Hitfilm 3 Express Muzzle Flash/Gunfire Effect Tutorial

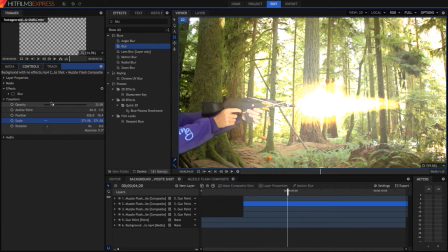If I just got rid of the blur, set it to 100%, and scaled it way up,
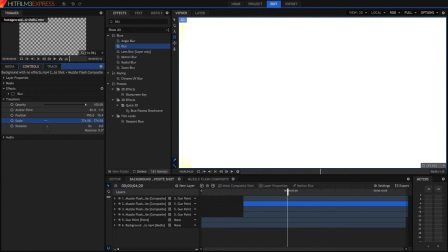like way up, then we can see that
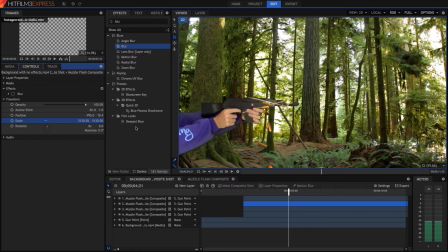it fills the whole screen, pretty much the whole screen all the time.
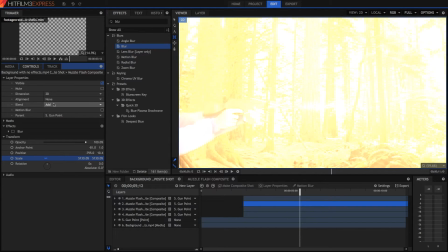And again, I set this blend mode to add and the opacity to something very low.
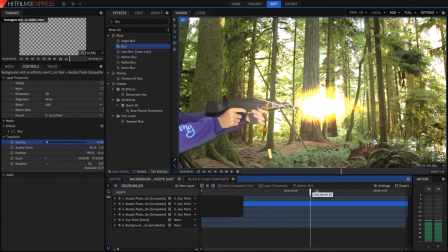This way the whole screen sort of flashes when the muzzle's flashing. And I thought this was a really nifty effect.
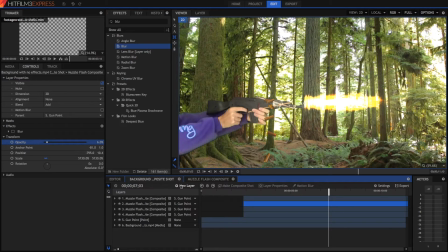So we're pretty much done with the effects. Just to finish off, I'm just going to give this a quick grade.
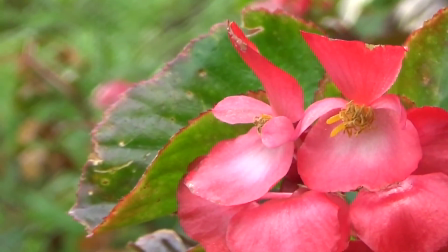If you don't know how to do color grading in this program, I've got a tutorial on that, so you can just click on the video.
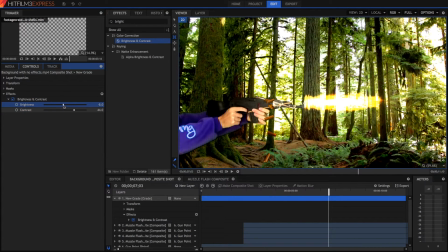However, the reason we're doing such a grade, just a quick grade, is because it'll help tie the whole effect in together.
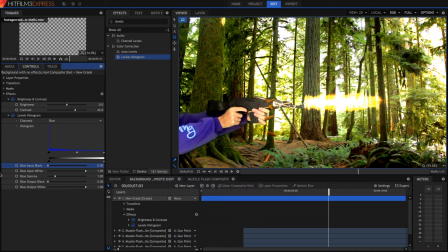If we have them all up with the same sort of effects applied, then it starts to look a lot more realistic, and the flare sort of sits in with the video. So I'm not going to overdo any effects here, or at least try not to. I've sort of already overdone quite a bit of stuff here, but we can see that
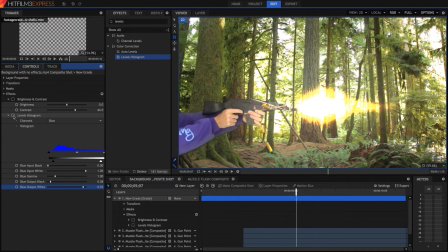it already looks a lot better and a lot more realistic than before, because it's not just been slapped on.
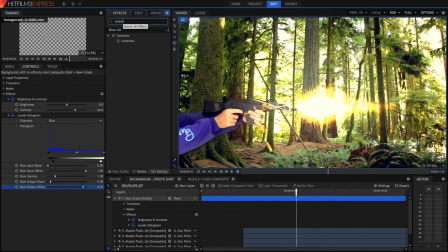At least that's how it looks to me. So I'm also going to drag a letterbox on here.
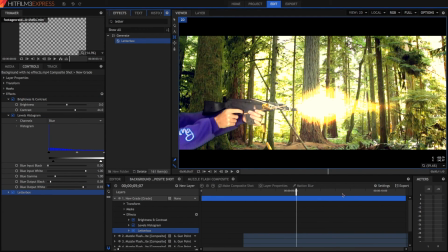And there we go. That looks pretty cool.
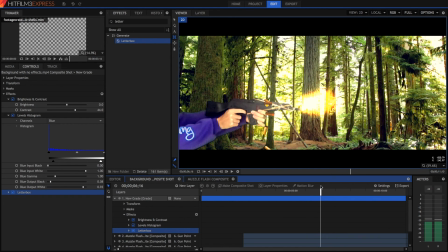So I hope this video helped you guys. I hope you enjoyed watching this. If it did, obviously leave a like. And for those of you who have been waiting for the lightning tutorial, yes, when it comes out, there will be an annotation here. But yes, that will be coming out very soon. So I hope you guys enjoyed this video.
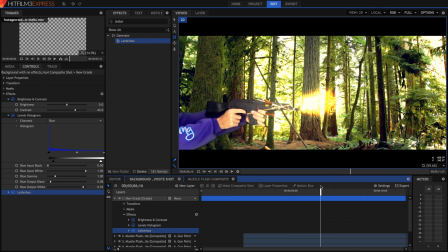Hope it helped you. Like, subscribe, comment. I'll see you guys later. Bye.